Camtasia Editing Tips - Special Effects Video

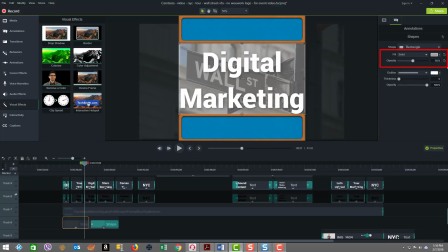If we look here into the properties, you're going to see opacities at 50%, and we have the color associated with that. But now what I also did is I wanted the effect of, see how the gray is gradually fading out as you go along here right into the natural color.
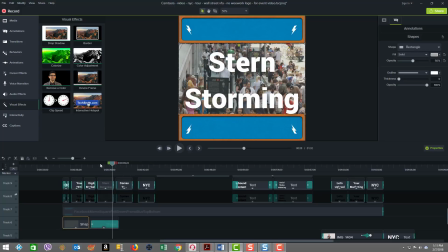You can see it almost fades and it's gone. So that's like an added effect to show how we had the gray filter and then gradually eased it out.
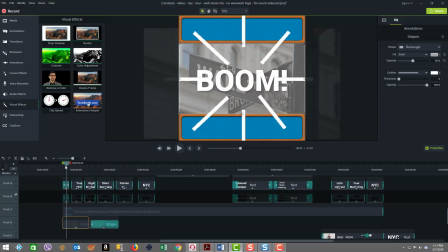I'm going to talk about that in a bit. So there's a lot you can do to make the text show really well. And then as you can see, the white layer is there, but now if I bring in the black layer, you can see that, wow, look at how the text just pops. So, there's a lot of little things you can do to tweak.
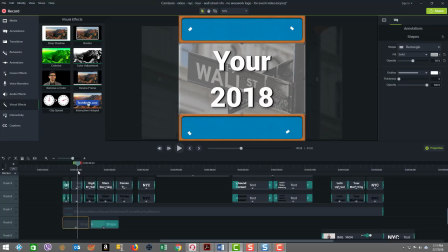And unfortunately, the default drop shadow effect that comes when you stick text on the screen in Camtasia sometimes is not sufficient enough to make it stand out. You can't get it to show so well.
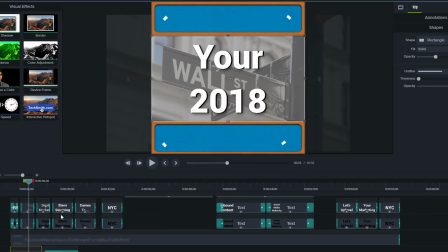So I will, on occasion, sort of double the letter set to make a more powerful impact.
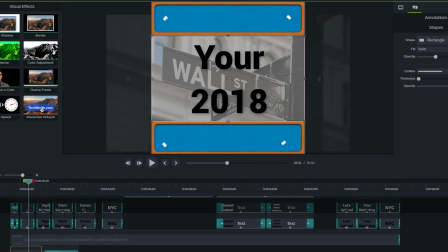So you can see that if I turned off the white, the black's in there behind, and putting the two back in,
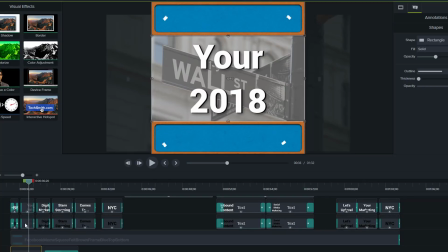and the black is really just it's just a slight offset from the white.
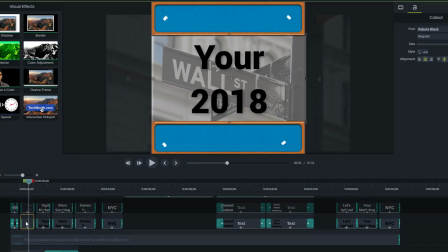So if I put it here and I'm on the black, I'm just moving with my cursors a little to the left or to the right to make that offset, and it's pretty cool, and it makes things stand out really well. Tip number 7, experiment with different transition effects.
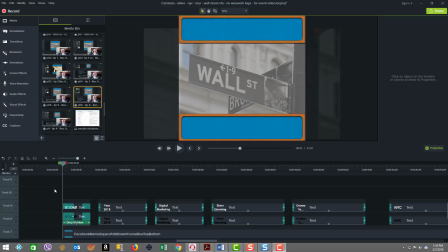There are 2 particular transition effects I used in this video that are pretty neat. Right off at the start, you can see here if I mouse over the transition, which is this area here, for the word boom, there's the white and the black text drop shadow. I used the effect.
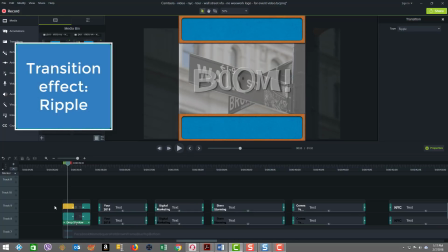It's called ripple. Now, what's cool about this is if I didn't have those effects,
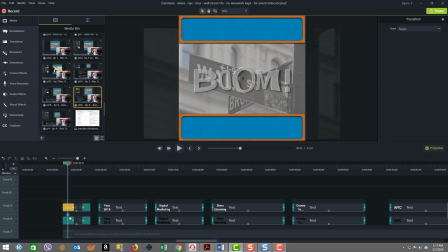you would see that, well, first we're going to play it with the effect, and then I'll show you without. So you see how it sort of had this like squiggly, ripply effect. Now, if I take that off, watch how different this feels.
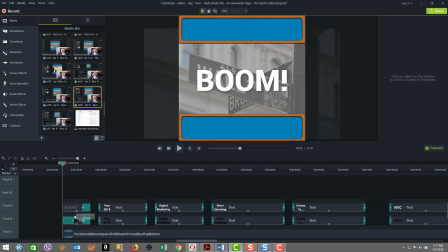So you can just click on it and delete the effect. So I have to delete it out of both the black and the white text. Now watch. We're going to start that again and just see how it plays. Do you see how it's just plain there?
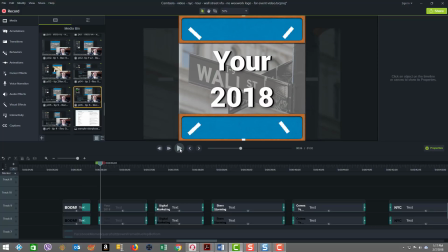Totally different when you have the full effect in force. So you can see that the transition has a really neat effect by just adding it to the beginning here, just to do that ripple effect.
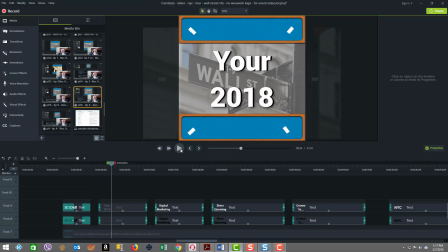Okay, now we're going to look at a second example where we used a neat transition effect. In this second example, I used what's called the circle stretch transition.
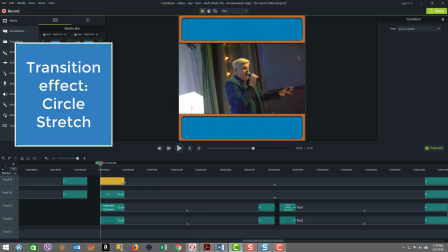And as you can see by the length of this element, it says it's 15 frames long.
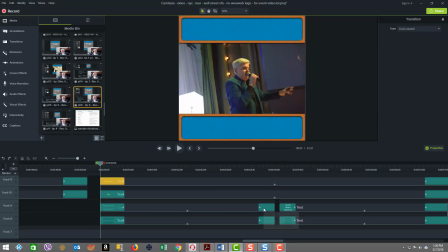Here's another transition here. You can see by the length of it, it's 10. So not only can you set the transition type, you can also set the duration. And this is something, again, you tune for the effect that you're trying to execute on. So in this case, I'm just going to show you how circle stretch looks at the beginning of a track.
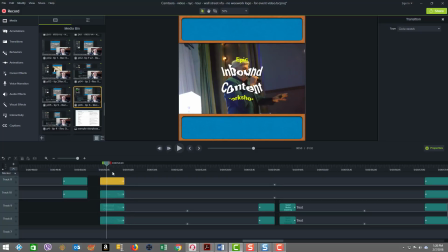It's on all the text elements here. So here we go.
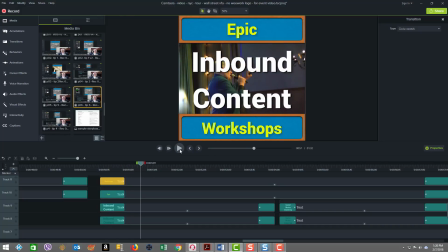So as you can see how that brought things in, it doesn't quite look like a kind of a circle effect, but on the exit transition where it was also applied, which you can see here called circle stretch, this one, you know, you'd be able to better familiarize yourself with. So let's play that.
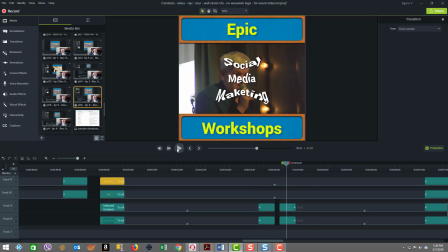So you saw that circle out. So circle stretch is just one of the many types of transitions.
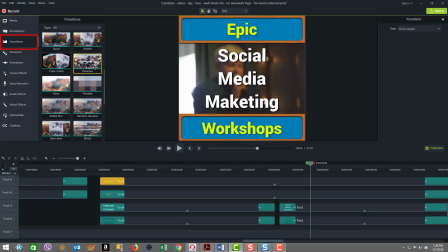There's a whole set of them here you can play with. And I've used the ripple effect, which you see here. And then there's a stretch here. And then there's a circle stretch as well, somewhere in the list here. Circle reveal, I see. Circle rotate, cube rotate, sorry.
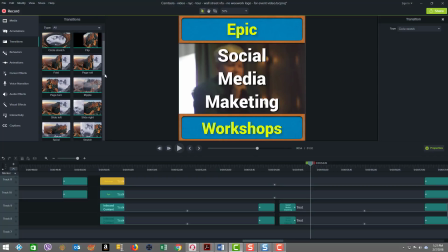And here's the circle stretch effect, right?